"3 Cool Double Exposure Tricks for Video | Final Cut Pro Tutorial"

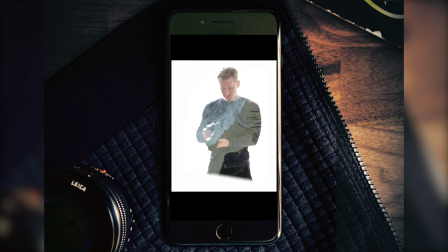[0:00]
Hi, my name is Miles, and in this one we're going to look at the three different ways that you can do a double exposure shot in Final Cut Pro.
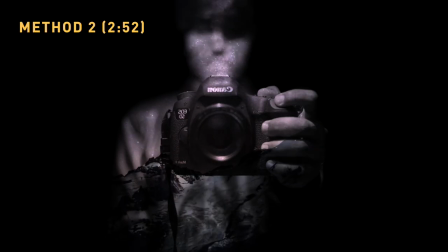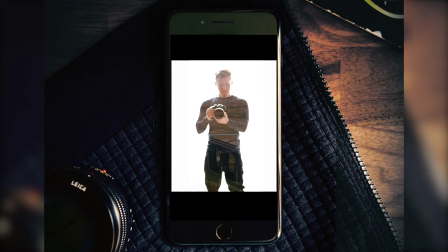[0:12]
We're going to start off with this one, which is the type you've probably seen the most often,
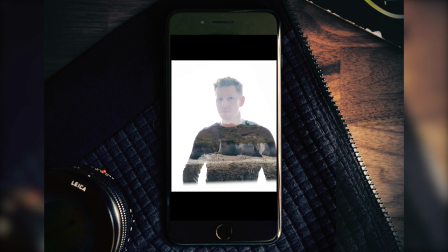[0:16]
where you've got a white background and just your subject has that other image overlaid onto it.
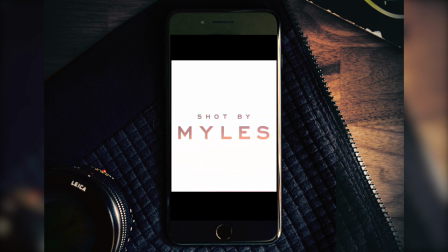[0:22]
So for a white background with the subject replaced with other footage,
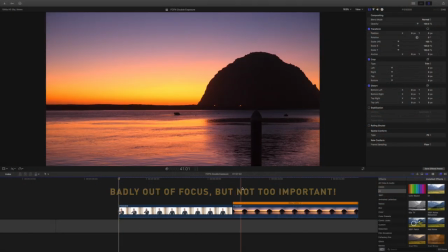[0:26]
this being my subject and this being the background that I'm going to fill in with the subject, this is really simple.
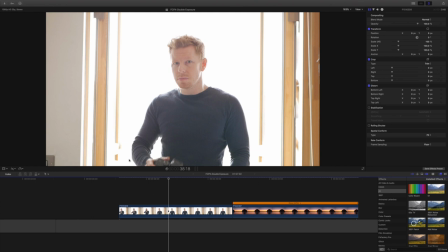[0:32]
You might want to shoot this in front of a window like I've done here, but if you're in a studio with a white background that you can light properly, then by all means go for that. And you want to make sure that the background is pretty much blown out, as in there's no detail there at all, it's just pure white.
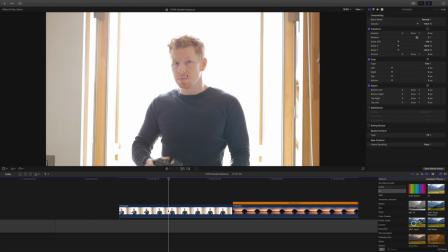[0:47]
Now I was inside, so by the time I lift the exposure on the camera to expose me properly, because there was no lighting on me, that meant the outside was nicely blown out. Obviously I want to get rid of all the window frame and the rest of the house, so I'll just do a quick mask to do that.
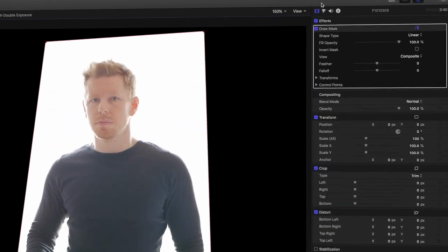[1:03]
So I'm going to tweak the colors though, because I'm also really overexposed.
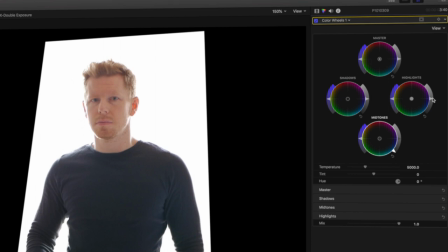[1:07]
So I'm going to bring the mids down, and just to make sure the highlights are gone, I'm going to lift those a little bit more so I know that's pure white at this point.
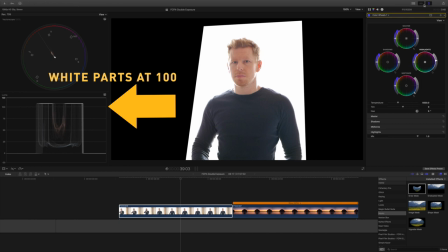[1:16]
To fill in the gaps around it, I'm just going to add a generator, a solid there. We'll use the whites one.
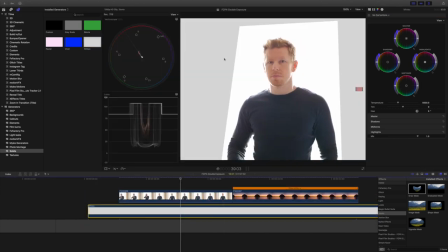[1:22]
And obviously that comes out at kind of a smoky, so I want to change that to bright white.
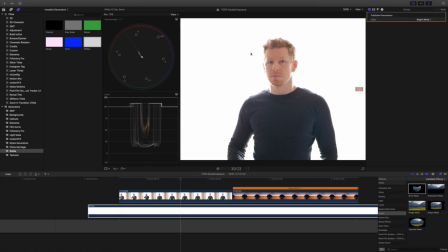[1:29]
Then the two will blend and I've got a pure white background.
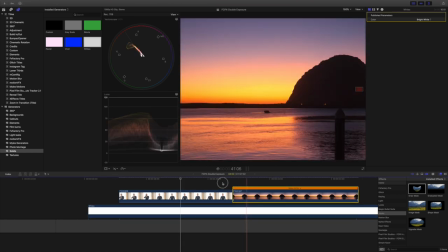[1:33]
Then it's just a case of dropping the filling footage on top of the subject,
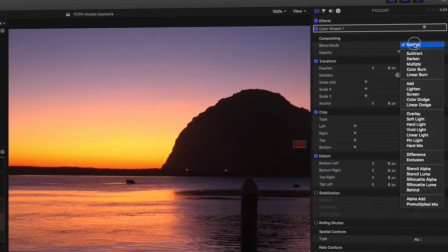[1:38]
and all I'm going to do is change that blending mode to screen. And that's pretty much it.
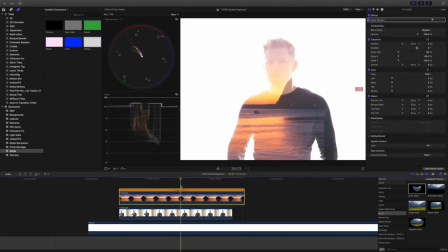[1:44]
Bob's your uncle. You can tweak it by looking at the colors, maybe on the bottom layer first.
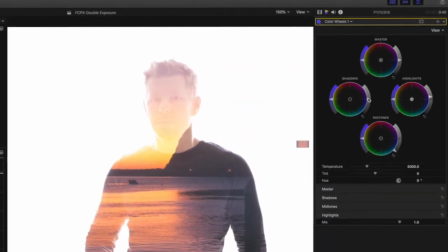[1:49]
You can try and play with the shadows to make your image a bit darker and a bit more contrasty.
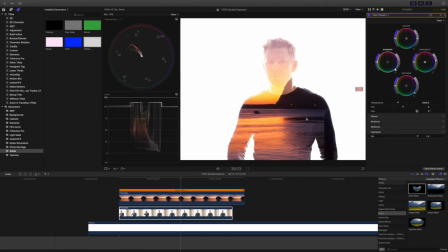[1:53]
You can see that before I did that, we were way above the zero level. So all the blacks have gone quite bright in this situation, but you can play around with the exposure and saturation to your heart's content.
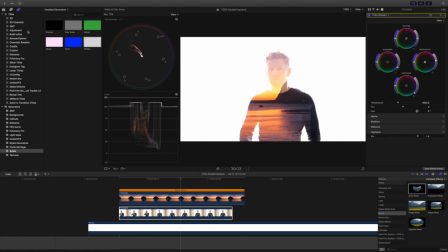[2:06]
I would maybe think about adding an adjustment layer with a vignette in this case.
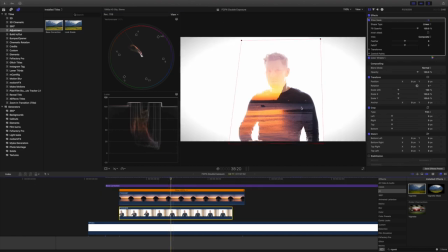[2:12]
If you're really picky, you might want to reframe and centralize the subject. And also you'll notice at the end of the clip, my arm crosses the window frame, so it's cut off by my mask.
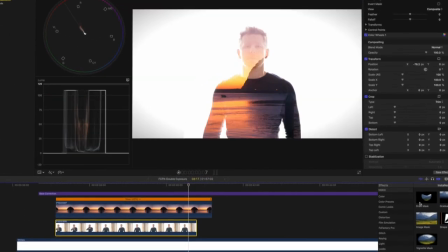[2:24]
You might have seen how I dealt with that, and that was by adding another mask and trying to creatively make it look like I'd done that on purpose.
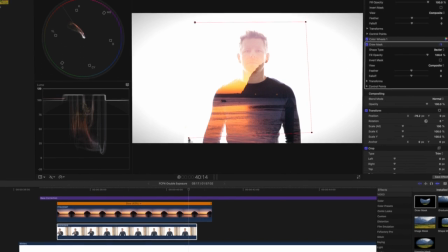[2:32]
So making a big slash cut right across my body and then feathering that off a little bit.
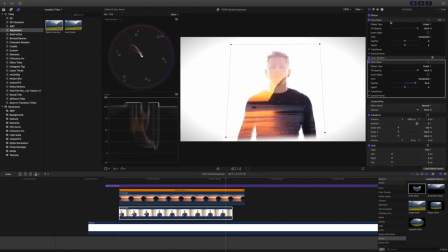[2:37]
It looks like then that it was an intentional cut off there by a design choice, and it's less noticeable, or it would be if I moved the mask up, that I actually cut off my arm in the process.
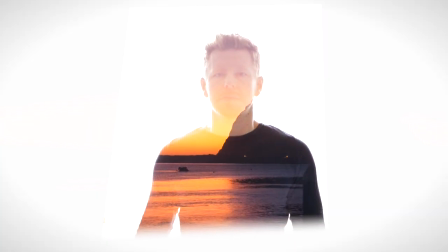[2:48]
So that's method one done. Now I was making a music video and I realized I wanted to use a double exposure
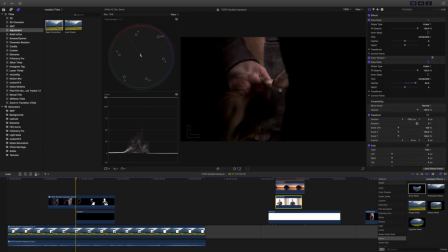[2:55]
kind of look to emphasize the fact that my subject in the video had some demons within him. But I didn't really want a white background because it was a dark industrial type track. So to do it with a black background, it's actually just as easy.
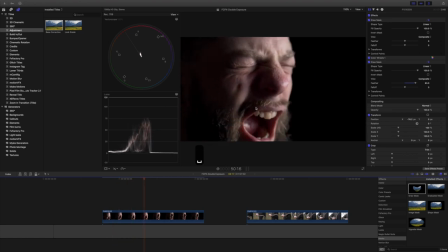[3:08]
Here are my two clips. So I shot this by lighting my subject and I actually had a black background that wasn't catching any of the light.
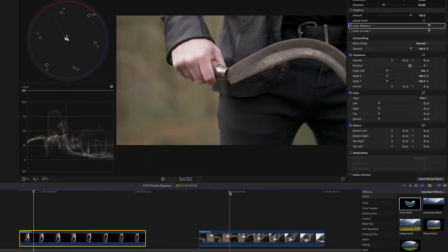[3:15]
And you can see on the scopes that it's pretty black down there. Then I've got another clip here, just a guy with a sickle, totally normal.
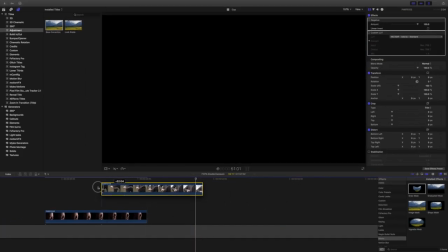[3:22]
And again, I'm gonna put the filler footage on top of my subject.
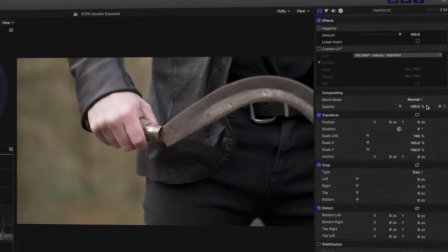[3:25]
I'm gonna change the blend mode, but this time the blend mode will just be multiply.
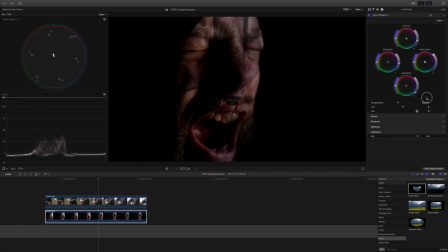[3:32]
Again, to get the look that you're after, changing the exposure on the clip underneath is going to be how you can achieve what you want. Just being careful not to lift the shadows above this zero point, because then obviously you'll catch up all the footage above.
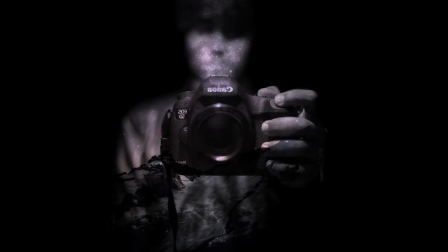[3:46]
So I like that in these images you get to see some of the detail in the faces and in the subject image,
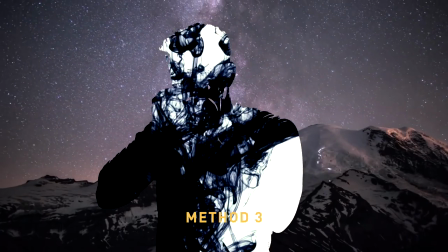[3:53]
but what if you actually wanted to make a silhouette? That's where this third method comes in, and this is a bit more involved.
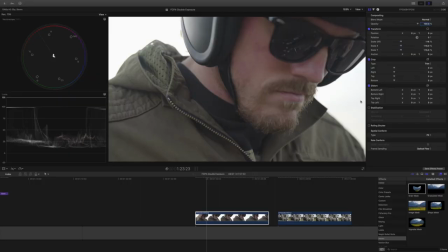[4:00]
So in this scenario, it could technically work with any background, but you're going to want to be able to key it out.